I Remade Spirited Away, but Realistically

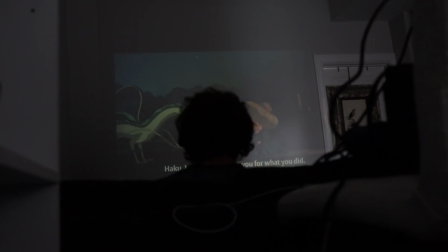So the other day when I sat down to watch one of my favorite animated movies of all time, Spirited Away, I thought to myself, you know what, maybe I can do this.
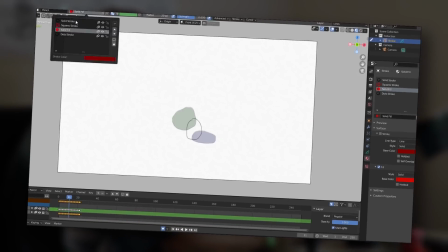But then after sitting down at the rig and realizing that I can't even animate a simple ball bouncing up and down properly, this turned into more of a, you know what, maybe I don't think I can do this. I'm gonna try a different approach.
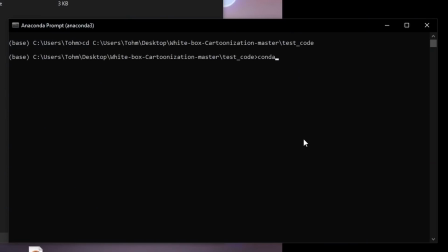The first thing I tried is I downloaded this Python code called white box colorization, which basically lets you take an input image and turn it into an anime style.
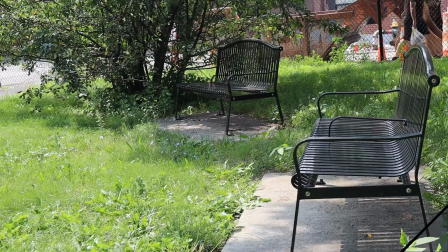And you can also do this with video, so I thought maybe I could kind of refilm. One of the shots in Spirited Away and just kind of send it through this processor. But as I was playing around with it, I'm like, nah, I'm just gonna go for a fully photorealistic approach.
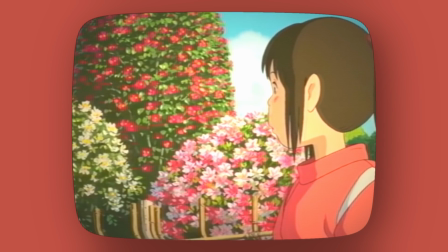And the scene I decided on is the flower scene, not only because it's the most kind of like meaningful in the whole movie, but it also has this kind of three-dimensional effect with the shrubs going on either side. So I thought, this is a thing that basically has two elements.
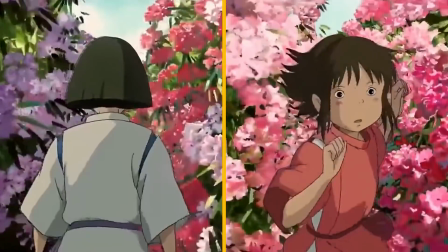It has the, person walking, whoever that may be, and everything going around it. So two elements isn't too bad.
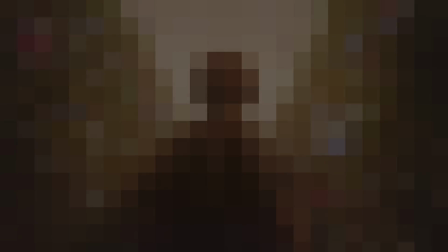So the first thing I needed to make this shot is a real life equivalent of the characters.
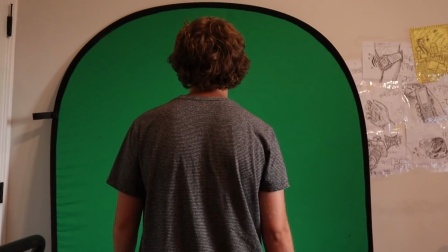So I'm like, okay, let's throw up a green screen and like pretend to walk in place, which is actually more difficult than it looks.
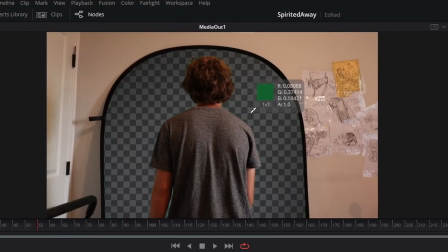And, take that, pull a green screen effect on it, and you've effectively made the characters. And you could just put that in your 3D scene, block things out with a bit of camera motion, and, it looks pretty good. And now this leaves us with the second task of replacing the hedges that go by the sides.
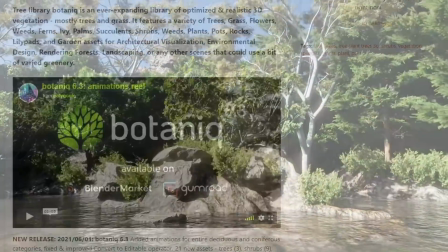And I thought for that, why not just use the Botanique add-on, since they already made a bunch of shrubs and stuff like that.
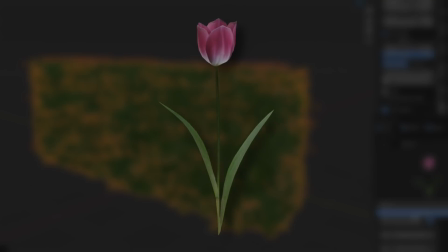I just plopped down a shrub, did a particle scatter of some different kinds of flowers that, they look realistic and are kind of the right colors that I'm going for.
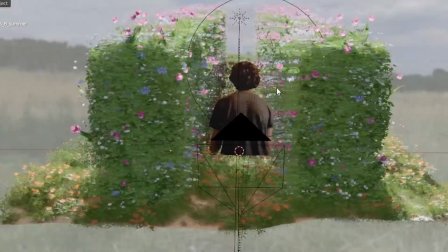Either way, once I replace these, then you can now see, oh, it's a man walking through a couple hedges,
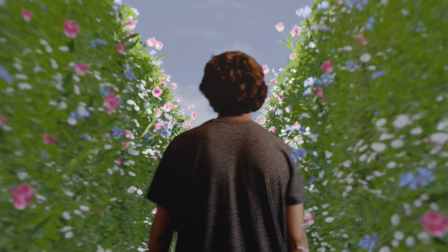and it looks kind of correct in terms of motion, but it stylistically doesn't look like anything special.
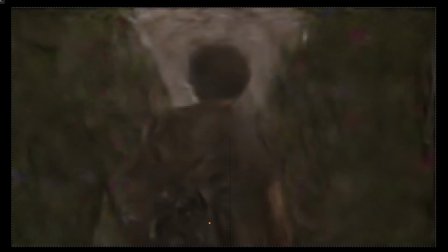So I did the usual tricks of adding in some fog to make it more volumetric. I also added in some lighting.
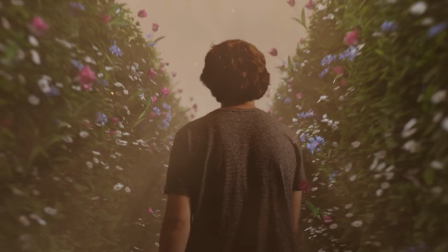In fact, maybe too much lighting so that, everything is kind of melding together into these light rays,
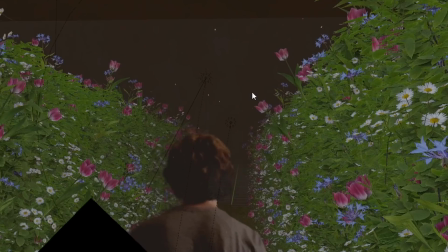but it kind of looks both fantastical and kind of realistic at the same time. I threw this together through some compositing, and there you go.
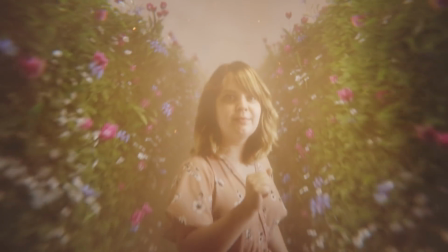This is the final result of what I call a realistic Spirited Away, which isn't realistic, but it looks cool, I thought.
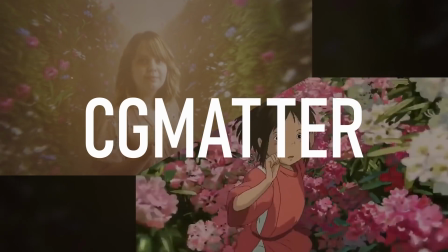So there's that.